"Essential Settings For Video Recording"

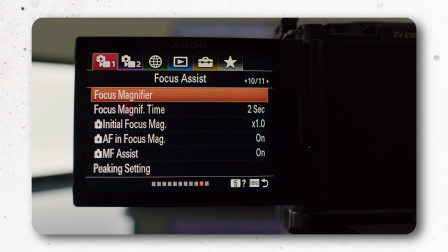In this video, I'll quickly go through the best camera settings you can use if you're shooting with a camera instead of your phone. I'll be showing these settings on a Sony camera, but the main principles apply to other brands too, like Canon, Fuji, or whatever else.
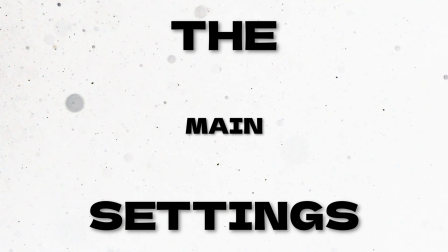So when it comes to shooting video, the main things you need to get right, whether you're filming yourself or someone else,
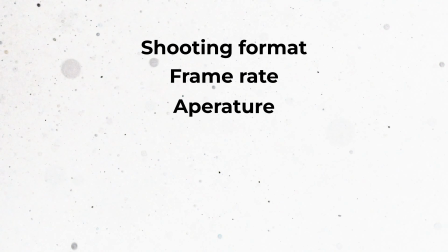are the shooting format, frame rate, aperture, shutter speed, white balance, and ISO.
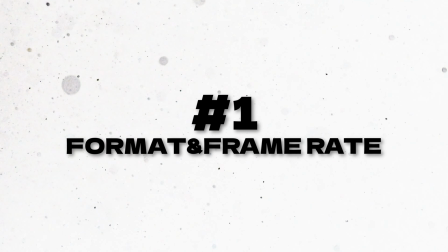First up, let's go with the format and frame rate. You need to choose the format and FPS you're shooting in.
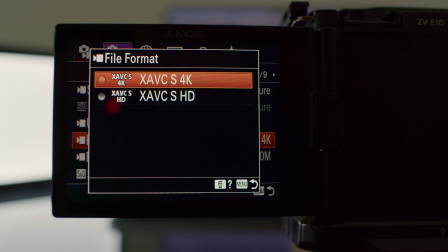On this camera, I can shoot in 4K or HD, and I'll have MP4 files in the end.
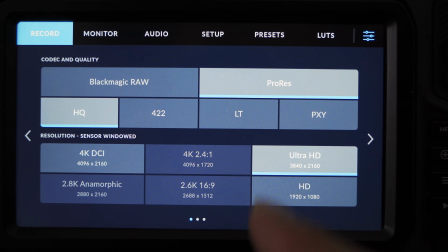On higher end cameras, you may have the option to shoot in RAW or in other formats. But that being said, I'd always recommend 4K if your camera can do it. That's basically the standard now on most platforms, and you want to get the most out of your gear.
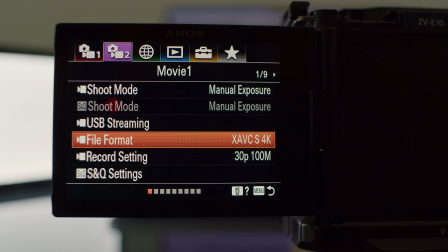Then going to the record settings. On this camera, it's literally called record settings.
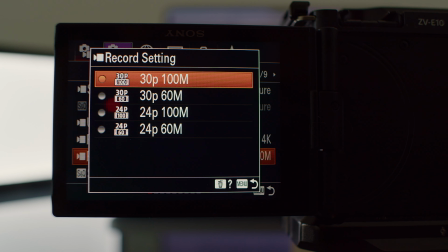And this is where you choose FPS and bitrate. In this case, I can choose between 24 and 30 FPS when shooting in 4K. Now, depending on your camera or your region, it might be 25 and 50 instead, but I'm using the NTSC format, not PAL. Now, 24 FPS and 25 will have a more cinematic look to it, while 30 and 50 will have a smoother motion.
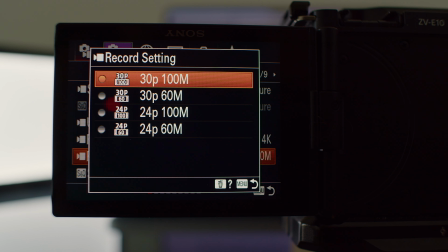For talking head videos, 30 is often used. It's what I'm using right now. When it comes to the bitrate settings, go with the highest one for the best quality. In this case, 30 FPS at 100 megabit per second. Bear in mind that on some cameras, higher resolution, FPS and bitrate settings might result in a crop.
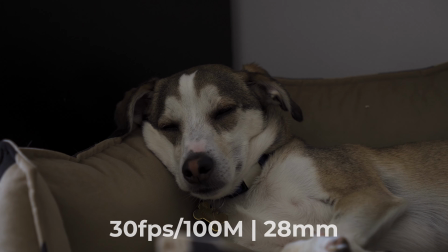For instance, on this camera, it also results in a crop. This is not the full 4K frame that this camera can do.
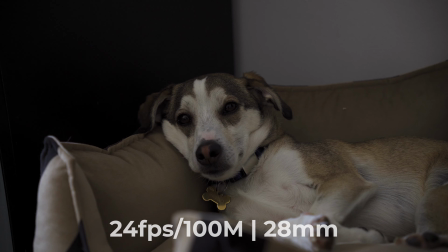If I were to shoot in 4K 24 FPS, that is without a crop, this frame would be wider at the same focal length.
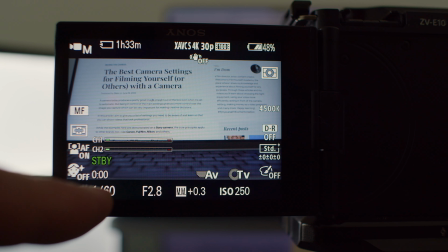Once you've set your format and frame rate, the next thing is the shutter speed. For video, your shutter speed should always be double your frame rate.
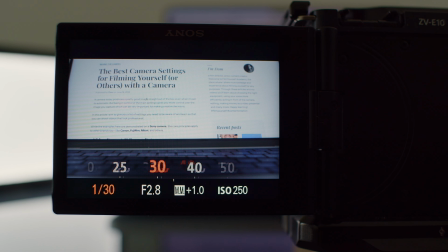So if you're shooting at 24 FPS, your shutter speed should be 1:48. Most cameras don't have 1:48 exactly, so 1:50 is fine. And same with 30 FPS, you'd use 1:60. For 60 FPS, you'd use 1:120. And so on. The reason this matters is motion blur. That natural cinematic motion blur you see comes from having your shutter speed at double your frame rate.
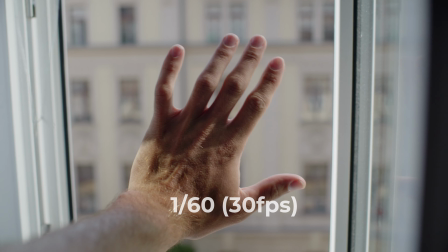If you wave your hand in front of the camera, that blur you see is what makes movement look natural.
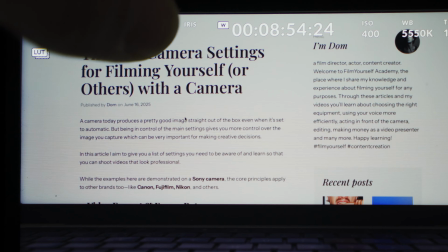Some professional cameras like BlackMagic use shutter angle instead of shutter speed, and in that case 180 degrees gives you the same effect.
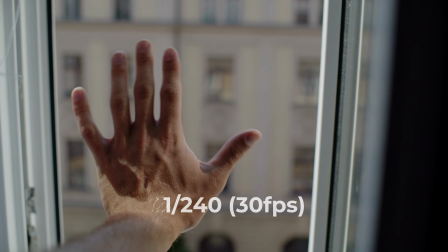Now if your shutter speed is too high, you lose that blur and your footage start looking unnatural.
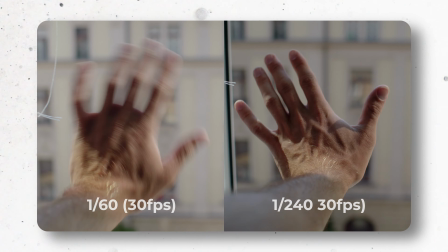So just set it and forget about it, you won't have to touch it again. After that, what you can play with is aperture.
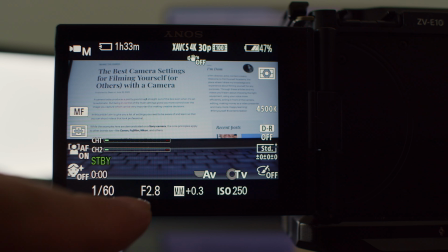Now, in photography, aperture, shutter speed, and ISO all work together to control exposure.
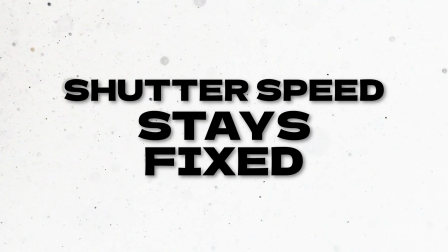But in video, your shutter speed stays fixed. So you're left with aperture and ISO.
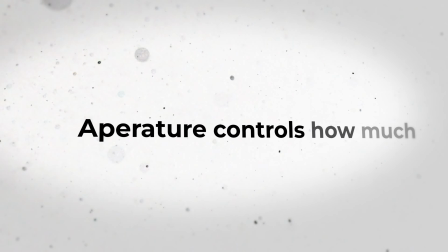Aperture is what controls how much light enters the lens.
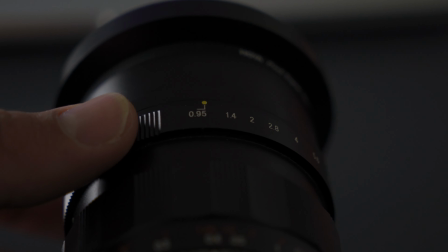In this clip, for example, as I'm moving the aperture ring, you can see how it opens and closes.
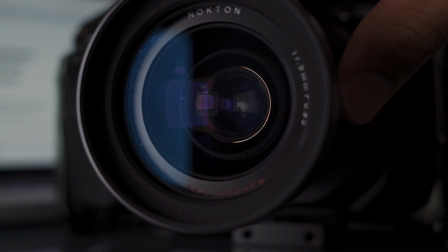And the aperture also affects your depth of field. A lower f number, like f1.8 or f2.8, means more light and a blurrier background.
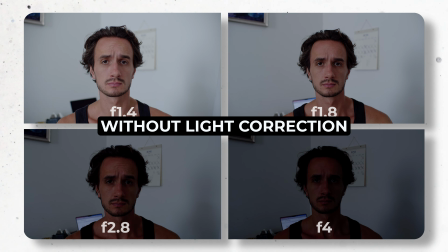The lower you go, the better your camera will perform in low light as well. If you're shooting in a bright environment, you might need to stop down,
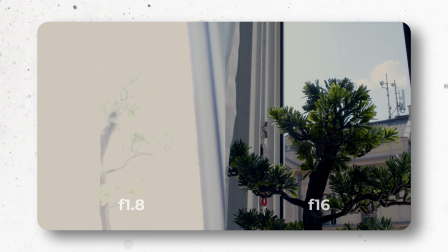raise the f number so your image isn't overexposed, but then you lose some of that shallow depth of field.
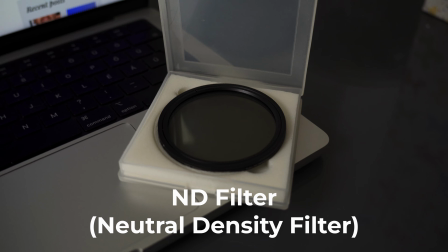One way around this is to use an ND filter, which I'll talk about in another video, but in a nutshell, it's like sunglasses for your lens.
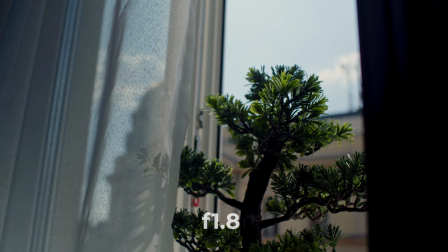It cuts the light so you can keep your aperture low even in bright light. For instance, in the case of this talking head video, if you look in the background, the sun is still up, so this spot is really bright. I'm using an ND filter right now, and I'm gonna show you what it's like if I take it off.
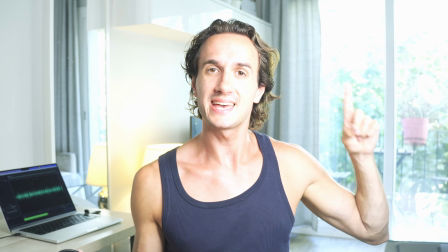Now, as you can see, the whole image is super bright now, and that part is overexposed, and also some other parts of the image. Try to adjust the lighting in the room rather than raising your aperture too much.